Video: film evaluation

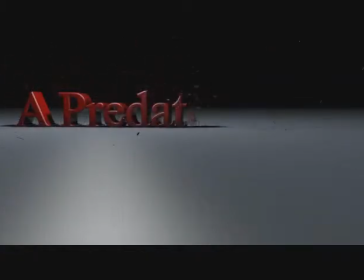(0:00)
To start off, we created a logo that would straight away establish our chosen genre, this being horror. We thought of horror-related titles using the colours black and red to connote death.
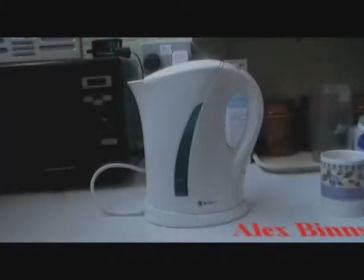(0:09)
A boiling kettle then fades into shot. In these opening shots, we purposefully positioned the camera as to have good framing for the credits to appear. In this case, we left specific space for the text next to the kettle, so not covering the object.
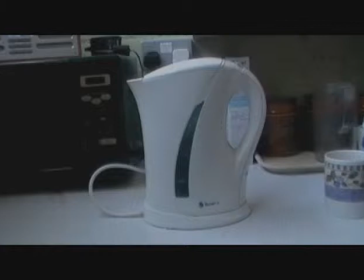(0:25)
We chose this household object as to represent our male protagonist as being working class and making his actions seem very ordinary. We used a close-up shot to hold significance to the building tension the boiling water represents. The diegetic sound of the kettle boiling, starting off quiet and slowly getting louder, creates suspense and tension.
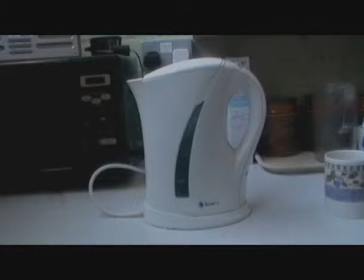(0:42)
The sound gets introduced before the kettle is visible. This disorientates the audience from the onset as they question what the sound is and where it is coming from. The boiling sound could have connotations of hell linking to the horror genre.
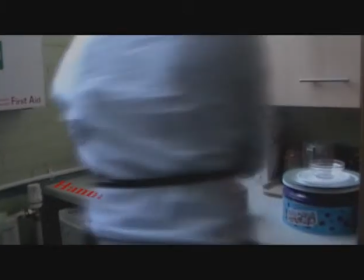(0:55)
Here we had intentions to hide text behind the male protagonist. As for when he moved from the hidden text, it would suddenly be in shot. We thought this would be effective as it could hint to the audience that something, for example a monster, could unexpectedly appear. This is an action that regularly occurs in the horror genre.
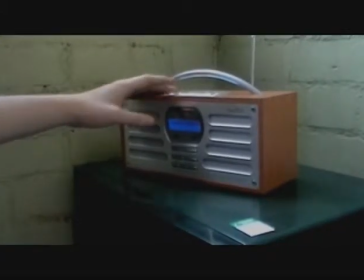(1:18)
The close-up shot of the radio being switched on highlights the significance of the song being played and draws attention to this action.
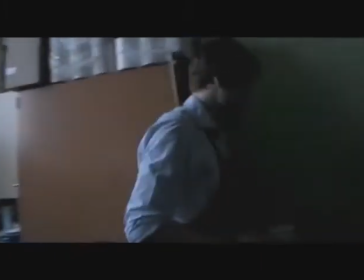(1:26)
We decided to use red props, such as the apron and the sofa, to connote blood and danger.
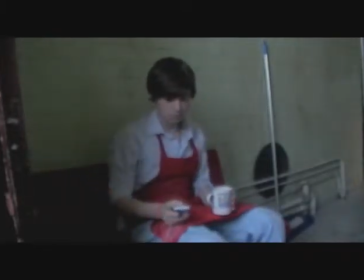(1:31)
Also, we got the male actor to wear plain and ordinary clothes to represent his lack of status and importance.
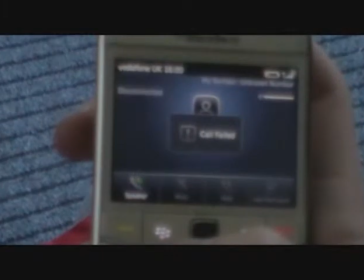(1:37)
The close-up shot of the phone screen highlights the importance of who's calling, showing he has loved ones and a family who care for him, adding more background to the character. Similarly, the close-up of the call failed alert on his phone is shown to be significant to the narrative as he can't contact anyone and is consequently alone.
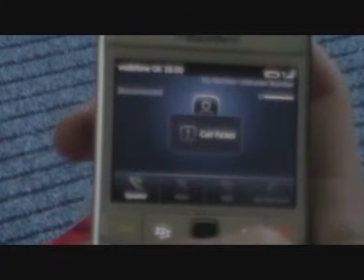(1:55)
The phone is drawn attention to as it symbolises the link with the normal world. The screen is shown very close up to show that the call has failed, isolating him and putting him in a vulnerable position.
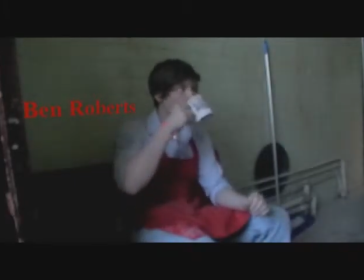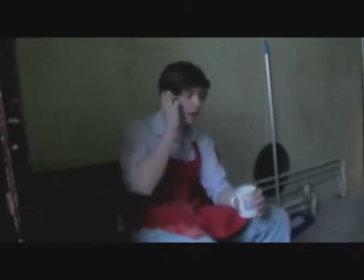(2:13)
Then we included a close-up of the protagonist to show the actor's confusion to the mysterious phone call, making him appear emotionally empathetic to the audience as they can see exactly how he's feeling.
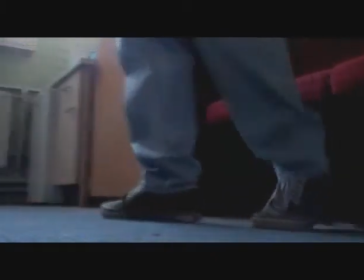(2:25)
We used tracking shots to allow the actor to move around the room whilst also emphasising that he is the protagonist.
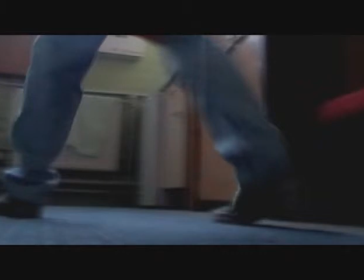(2:30)
It also shows that the narrative is from his point of view by the camera following him rather than the actor walking into the shot.
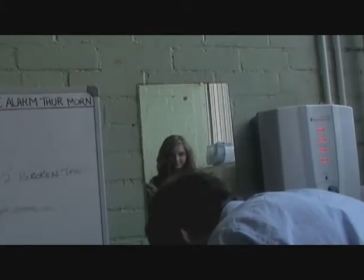(2:39)
We got the actress to wear black to connote death and danger. Black can also symbolise emptiness. She was made to act vacant but slightly aggressive to make her seem like a ghost or demon. Here we use a classic mirror shot which is a typical horror convention and is used in many horror films.
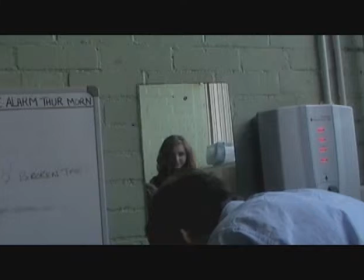(2:55)
However, this time the protagonist does not see the girl and she disappears when he looks in the mirror for the second time. The girl is only revealed to the audience, heightening the suspense and thrill in the opening and making the audience jump, raising their adrenaline and keeping them in a perpetual state of uncertainty, as all good horrors should.
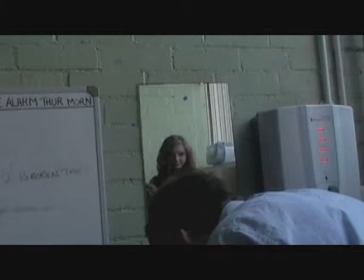(3:15)
For this shot, we thought it would be a good idea to add some sound in the background, this being the radio crackling.
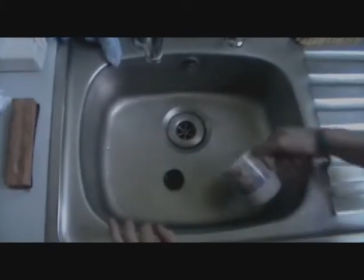(3:20)
We thought this would be effective as it would be unnerving for the audience.
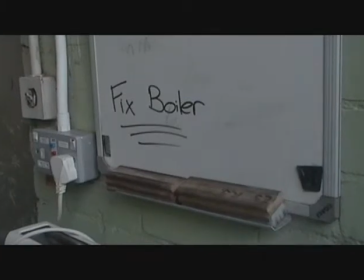(3:27)
Next, we had a close-up of the fixed boiler room minder for the protagonist. We added this to ensure the narrative made sense, as the protagonist had to have a clear reason as to why he should suddenly want to go looking at the boiler.
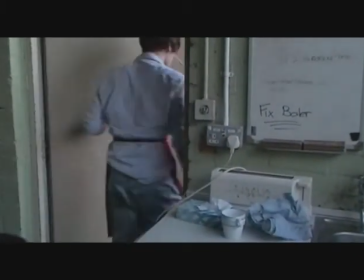(3:37)
The close-up shot ensures this piece of mise-en-scène is not overlooked. Non-diegetic sound now comes in as the actor is descending the stairs.
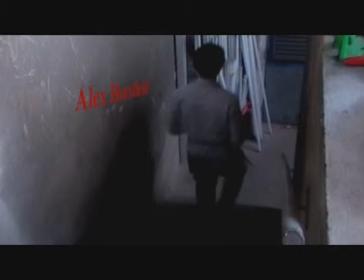(3:46)
This music adds to the tension the audience will be feeling and suggests to them that something terrible is going to happen once the protagonist has walked through the door. As the actor walks down the stairs, we have used the angle shot to imply his inferiority and vulnerability.
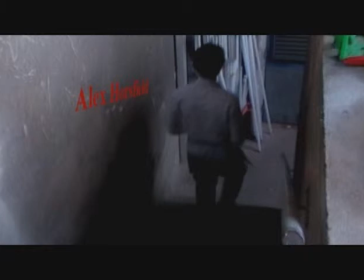(4:01)
The fact he is descending down the stairs into the boiler room also holds connotations of someone descending into hell, implying that something bad will happen in this room.